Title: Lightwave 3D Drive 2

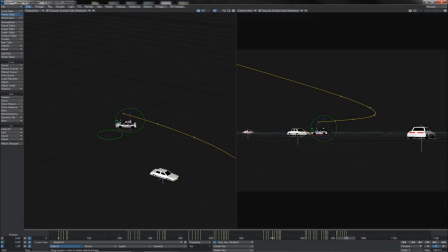(41:12)
So we'll push his weight over to the opposing side slightly, like this. Then we see his, you know, starts to drift back. We'll push him back the other way again. So a lot of body rocking going on here. Again, a little bit there. And finally, back to square.
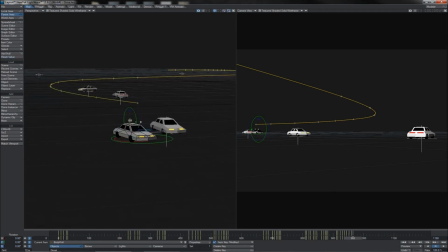(41:31)
So let's try and get a good view of how all of that is happening. We see that real bounce coming through, which of course will also help because he's hitting the curb there, isn't he? So let's see how that plays.
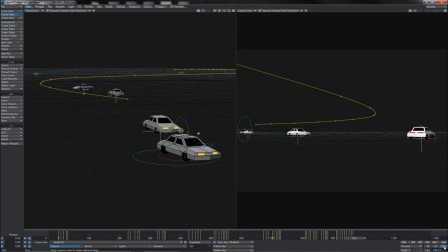(41:45)
Comes in harsh, very harsh, but a good bounce, good little roll and bob in the body going on. Very nice. So we've got the suspension acting there, and of course taking the weight of the whole thing as he comes around like that. So very good looking. What do we get now then?
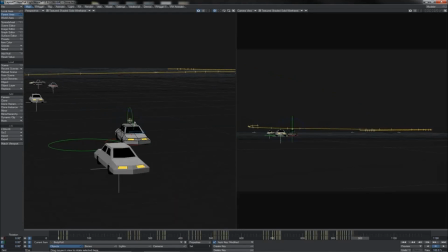(42:03)
Well, we get this double counter drift, don't we, as he tries to whip himself around to overtake, you know, come off the sidewalk and get around this car here. So at this point he was square. We'll hold him square till about here, and then as he comes across like this,
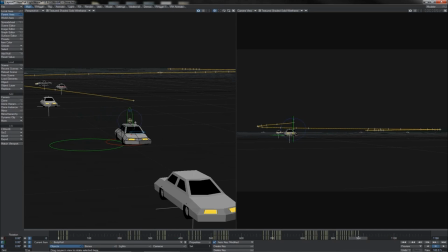(42:21)
we'll dip his body back to this side as he's sliding.
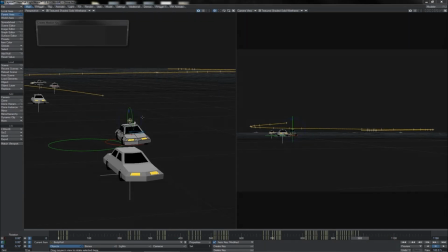(42:27)
Hold it for 4 frames like that. Then 1, 2, 3, 4. Dip it back the other way again. So again, the suspension's taking a lot here. Then dip it back, and then finally back to square. So he should, as he comes across, there, does that little nuanced bounce.
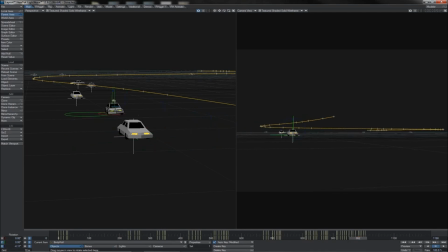(42:47)
As we've got these competing forces there pulling the car all over the place. That works out, I think, quite nicely. Let's just view it again so as we can see. Yeah, that's pretty good, I do believe. So coming up to the handbrake now, this is going to be right in here.
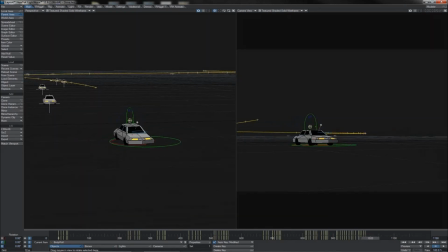(43:05)
So there, hits the handbrake right here. So let's key him there. 1, 2, 3, 4, right down like this. Turns that way to begin with slightly, as of course he's, you know, pulling the steering over in that direction.
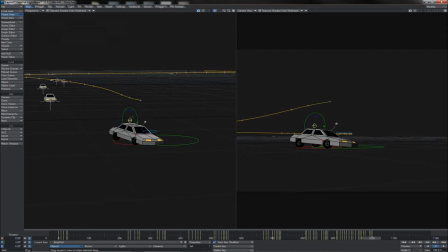(43:22)
We'll hold it for 4 frames, as it is there. Then another 1, 2, 3, 4, 5, 6, I'm going to say. Rolled completely the opposite way, like this. There we go, big hard roll.
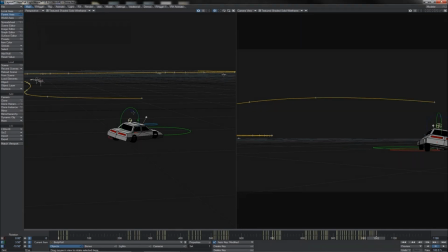(43:36)
Key it there to keep it held. Come forward, 1, 2, 3, 4, 5. We'll have eased up a bit on the braking action. We'll have eased up a little bit on the body roll, but it's still holding pretty heavily. Keep it held for another 3 frames, like this.
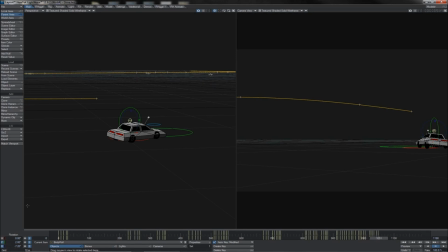(43:52)
Except we're going to put the pitch back to 0, so he's started to lift up his front end by now. And then of course we're going to do that overlapped, you know, suspension roll slide thing again. So 1, 2, 3, 4 frames, we dodge the body back this way, he starts to slide back over,
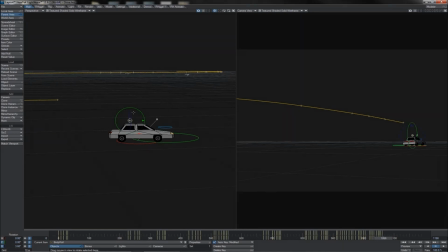(44:10)
key that again, come back around, dodge ever so slightly back, just doing a little bounce, 2, 3, 4, and then back to 0 there. He comes up to his last corner, just here. I do believe we had a little bit of braking ahead of this corner.
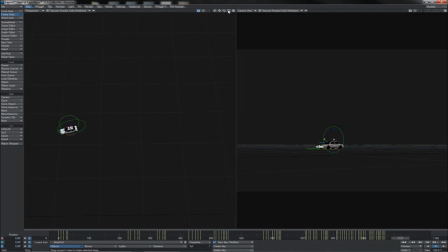(44:28)
Double check it here, and yeah, he's slowing down some as he comes into that corner there. So there he is. Not a huge amount of slowdown, so let's just grab him at this point. Go 1, 2, 3, 4, 5. Dip him down on his pitch just there.
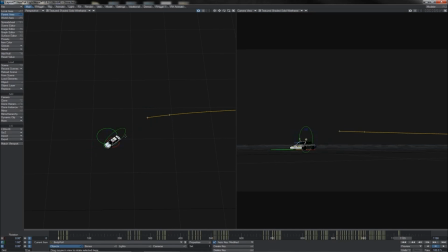(44:47)
Starts to come into the round. We'll hold him at that point, We'll go 1, 2, 3, 4, 5, 6, 7. Lent right over, still pitched down. So he really rolls it round like this, coming in very hard.
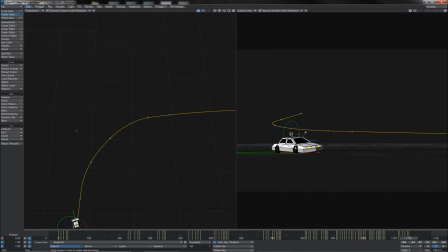(45:03)
Then 1, 2, 3, 4, 5. We'll hold his body roll, or maybe just take a tiny bit off it, but we'll put his pitch back up because he's really started to sort of, you know, come off the break by this point.